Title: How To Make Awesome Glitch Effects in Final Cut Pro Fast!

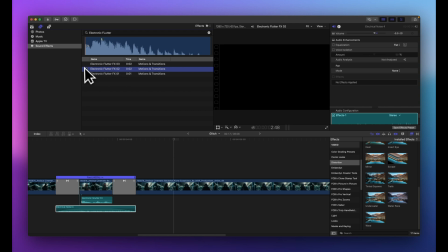756s
So Electronic Flutter FX 2, if we just play it, again, it's going to sound kind of crazy and chaotic. But when we take these three sounds, so I'm going to drag this down, and we're just going to kind of blend this in with it.
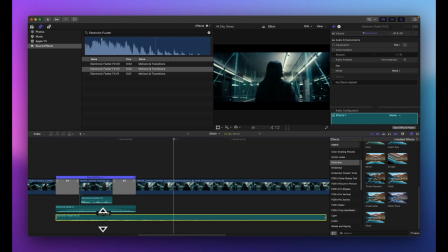771s
So I'm going to bring the actual audio down to maybe about like -20 dB right there. And I think I'm probably going to cut it off about right there. I'll do option square bracket, and that'll cut it back. Now, these three sounds together are going to kind of give me what I want.
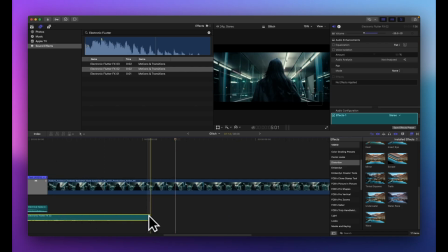791s
And I think I like that it just trails off like that. So what I want to do is just, I want to fade that one all the way out over to over there. I'm just going to pull this over so I can see it more. I think I'm going to fade this out a little earlier like that. And I want to kind of fade this one in as well like that. Okay.
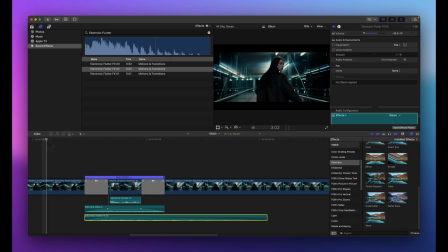810s
And now the three of them together sound like this. And that's pretty good. I think I want to lower the volume a little bit on this one. So maybe not -20, maybe like -25. Can I reach it? Nope. Oh, 23 is going to be the one. All right, let's try that.
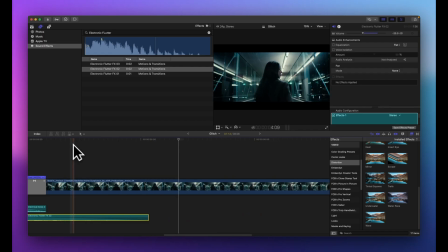831s
Yeah, I think that's pretty good. I think that sounds really nice. So the three of those sounds together are going to create our glitch sound. So we'll just kind of play through that again.
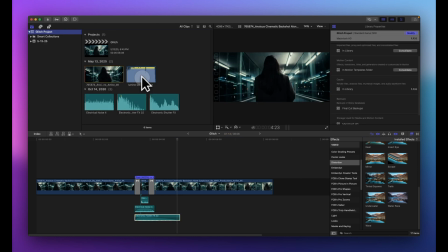844s
And then to finish this all off, I'm going to actually throw on some music here, and I'm just going to throw this down here and then zoom out and look at it for a second,
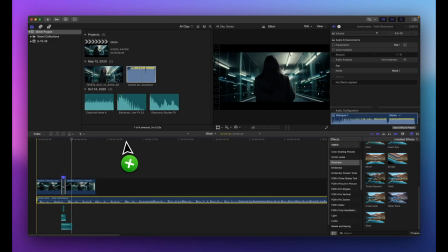852s
because I'm pretty sure that I don't really want to start the music back here. I think I want to start the music somewhere around here. So I'm just going to actually cut this right here like that.
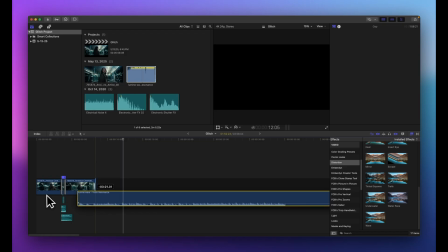863s
I'm going to delete that clip, and I'm going to drag this one all the way back so that the music kind of starts a little bit later.
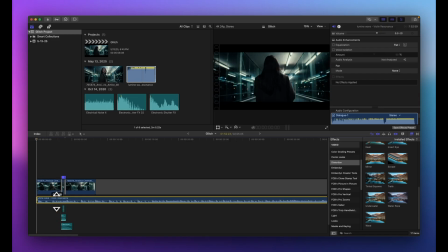871s
And then I'm just going to drop the volume down on that, maybe to about 9, and we'll kind of slowly fade that one in as well. And then let's just kind of see how that looks.
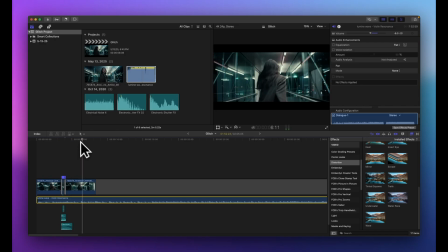891s
And now that we have the music, the sound effects, we have all of the different parts, let's just kind of recap really quickly what we did. So basically, We sped up the actual part of the clip that we wanted to glitch so that it kind of added to the glitch effect.
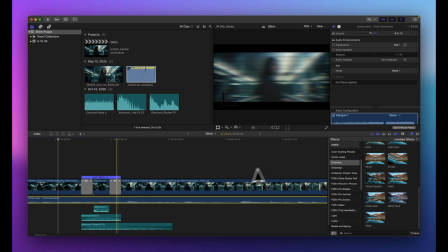905s
We added a transition on each side that was kind of a shortened version of the directional blur. That was this up here. And then on the clip itself, we added the bad TV effect, the pixelate effect, the prism effect, and the wave effect. And we applied these different values to it to kind of get just the right amount of glitch that we wanted.
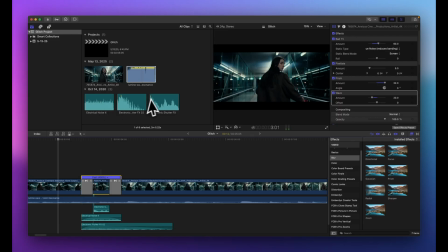924s
And then to top the whole thing off, we found a few different sound effects here in our actual browser over here.
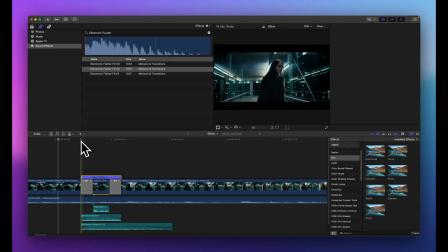931s
We found the sound effects we wanted. We applied those. We layered three different sound effects to get a more glitchy sound. And then we applied the music to it. And now let's take a look at the final result that we've created.
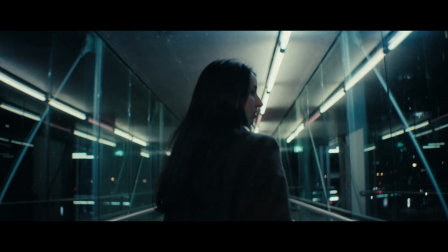And that, my friends, is how you create a glitch effect in Final Cut Pro. If you enjoyed this video, please make sure that you like the video. Also, subscribe to the channel and hit that notification bell. Thanks so much for watching. And if you did enjoy this video, you're definitely going to like that one.